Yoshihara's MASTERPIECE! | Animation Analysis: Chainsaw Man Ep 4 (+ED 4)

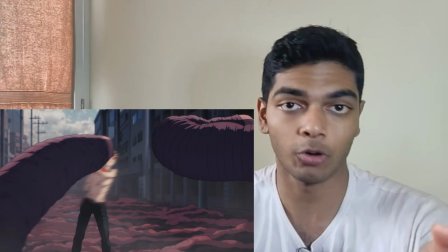Watanabe literally reverses gravity so that Denji slides upwards,
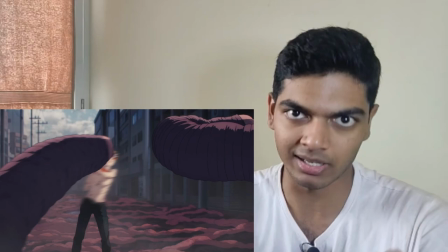which makes no sense. but here that doesn't occur most of the cuts are amazing just peak Watanabe except this
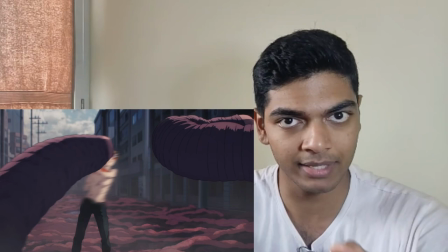last cut which just looks a little bit awkward to me this is absolutely not the fault of the compositing team or the art direction team
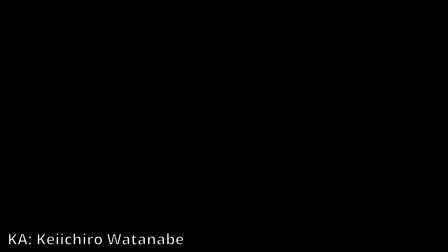by the way i always complained about that with Watanabe because in Jujutsu Kaisen the bad compositing did compound Watanabe's interaction with the background like his
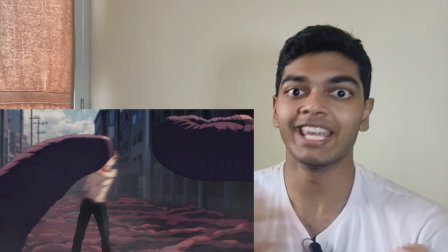Nanami running sequence but here that's clearly not the case it's not a matter of compositing catching up to the animation because Yen-Yen's cut was just as chaotic
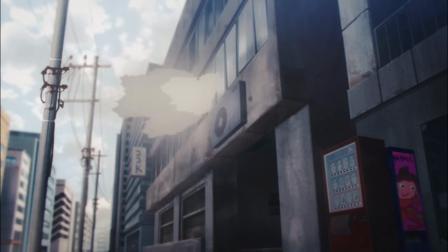if not even more chaotic with denji being thrown through a building which is part of the art direction but the compositing kept up there so
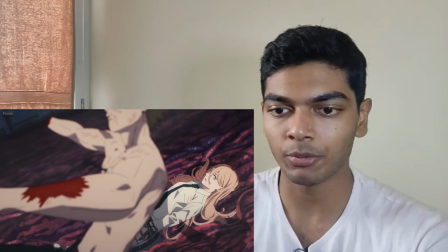it's not about the compositing not keeping up this is just what rambes does and now we get to isuta meister's cut isuta was the main animator main sakuga
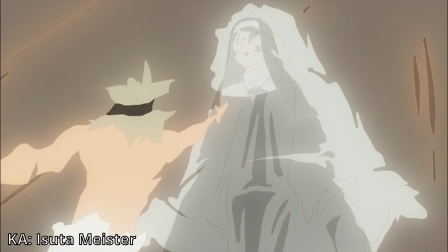animator in black clover where some of his cuts looked absolutely incredible but others looked
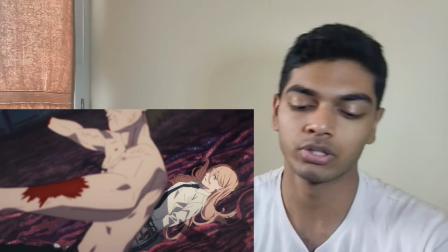bad but that's because again black clover's production schedule was so fucked that
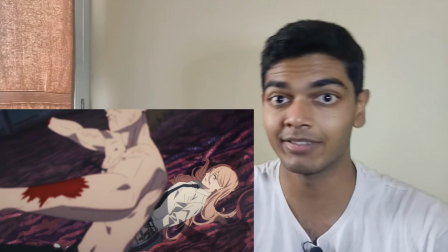even the best fucking animators sometimes animated scenes that looked kind of bad but here
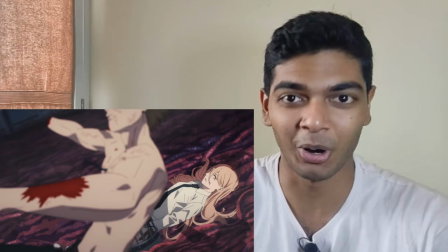isuta is on top form this is isuta's best work probably again
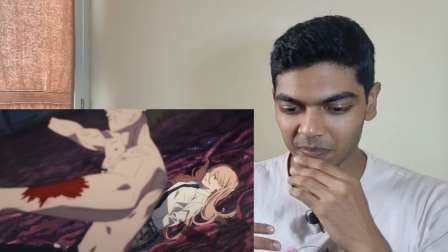for some fucking reason throughout this episode it's not the action in the action sequence i found to be the best thing about it it's the character
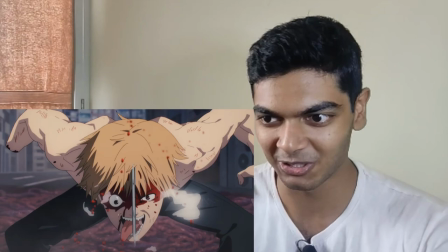acting first with kesara vatarabe and now with isuta meister's character acting this just looks so fucking sick this is also very good use of slow motion again
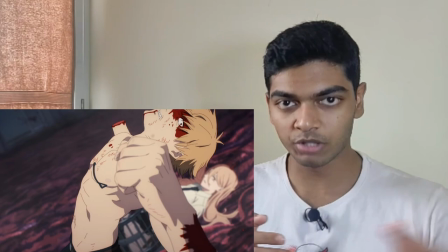like they did previously this is slow motion when dingy clutches his fist not only is the motion completely changing the speed is also changing it's going from slow
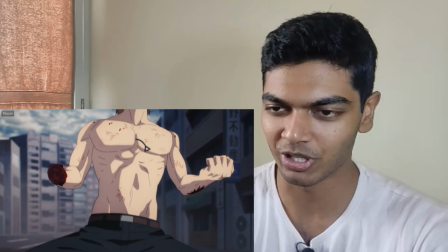motion to regular motion so that just gives that extra bit of oom denji making his entire body rigid looks so good and the next cut
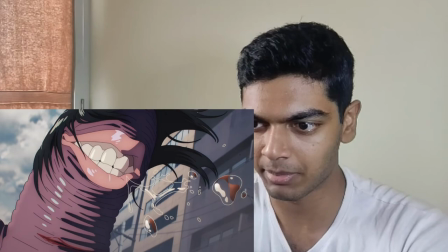also just as good first of all these smears look really sick again i love this kind of interacting
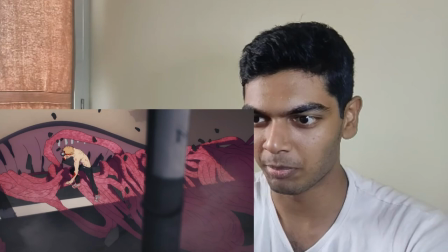bit and i also love this kind of interacting bit and boom
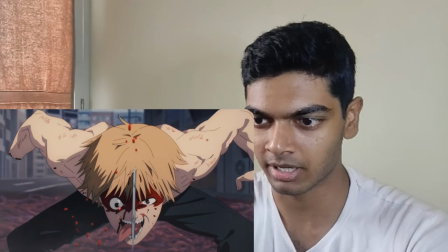power is dead like if you look at the previous cut here
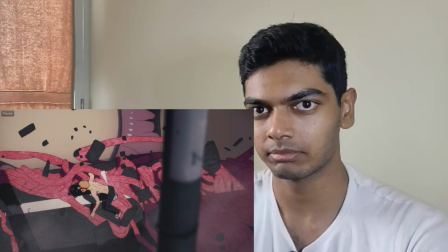power was right next to denji and then boom let's
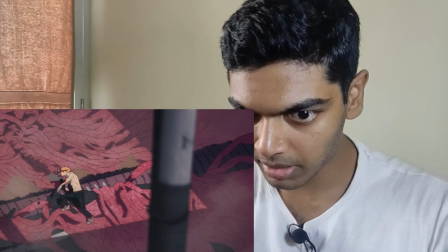not talk about that though so power is i'm sure power is fine what i really like about this card though is how everything moves because of the shock so the arm
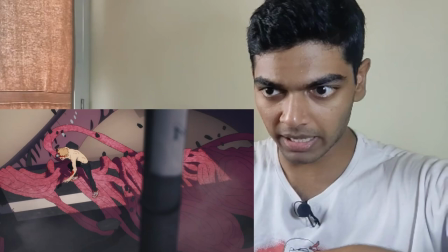comes down or the tentacle comes down and boom smoke animation the platform that denji's on lifts up and the pole is also
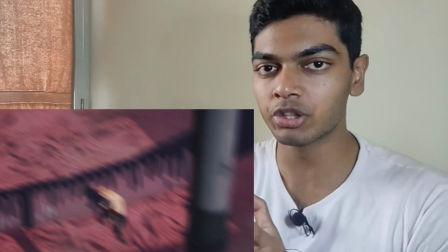moving pole also lifts up and then goes down everything moves up sequentially and everything goes down sequentially it's like a it's like an
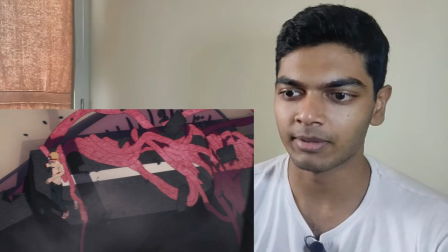earthquake shock wave and that looks really cool yeah i really enjoy that some fantastic background animation here too
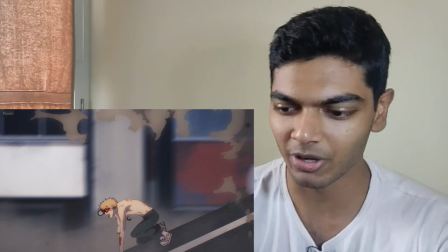again denji's expressions here not even very noticeable but still the way he's running with
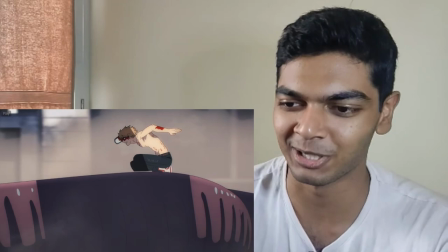his tongue out that's just so chainsaw man to me really cool smoke animation
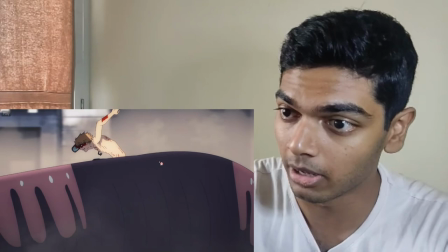multi-layered smoke animation yeah there are a lot of layers many
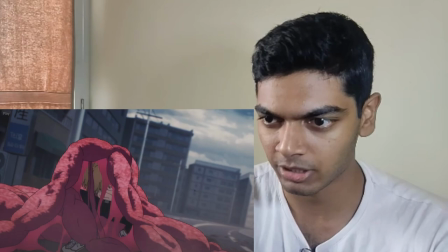layers to that smoke animation and that is where his cut ends and now
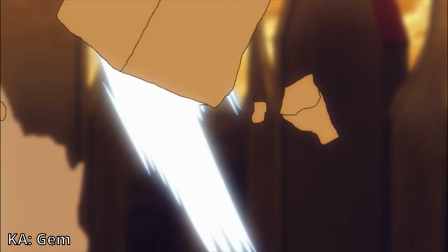it's jim's cut jim is so incredible another young animator and also a utapon inspired animator i mean just look at this sequence you can
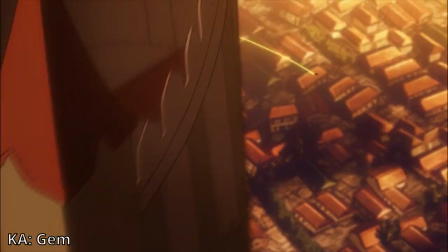see utapon's inspiration here all over the place not just the smears not just the animation timing but also the camera work that i was talking about and jim does
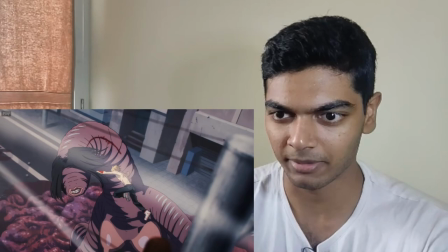an incredible job here he's not animating a super fast sequence i love the first person shot here sick
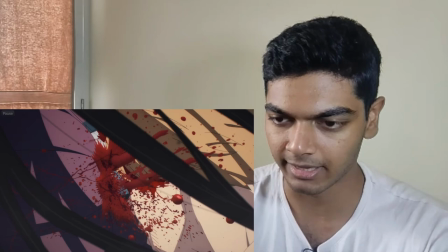background animation and then grabs the hair and boom gets in there.
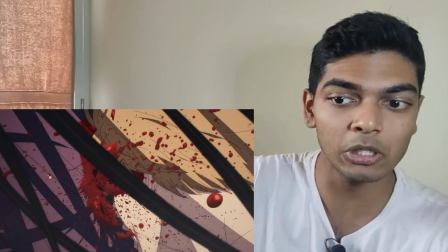Again, Utapon style, spiky smears. Blood effects here, the digital effects, absolutely mix perfectly well with the 2D blood, as you can see there.
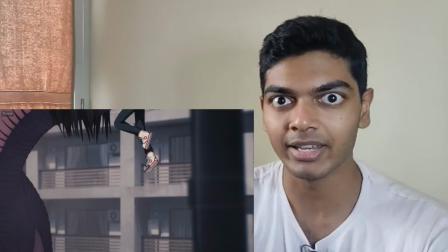I think that's really awesome that they made it mix so well. Like there's, you can barely notice the digital effects there.
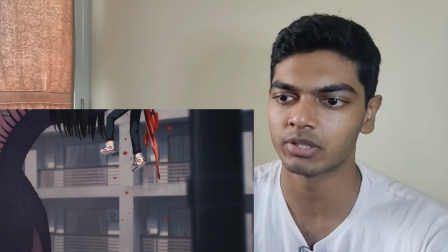They are there, like this strand and this strand, that's digital effects. And it just increases the quantity of blood, which is why they're using it in the first place.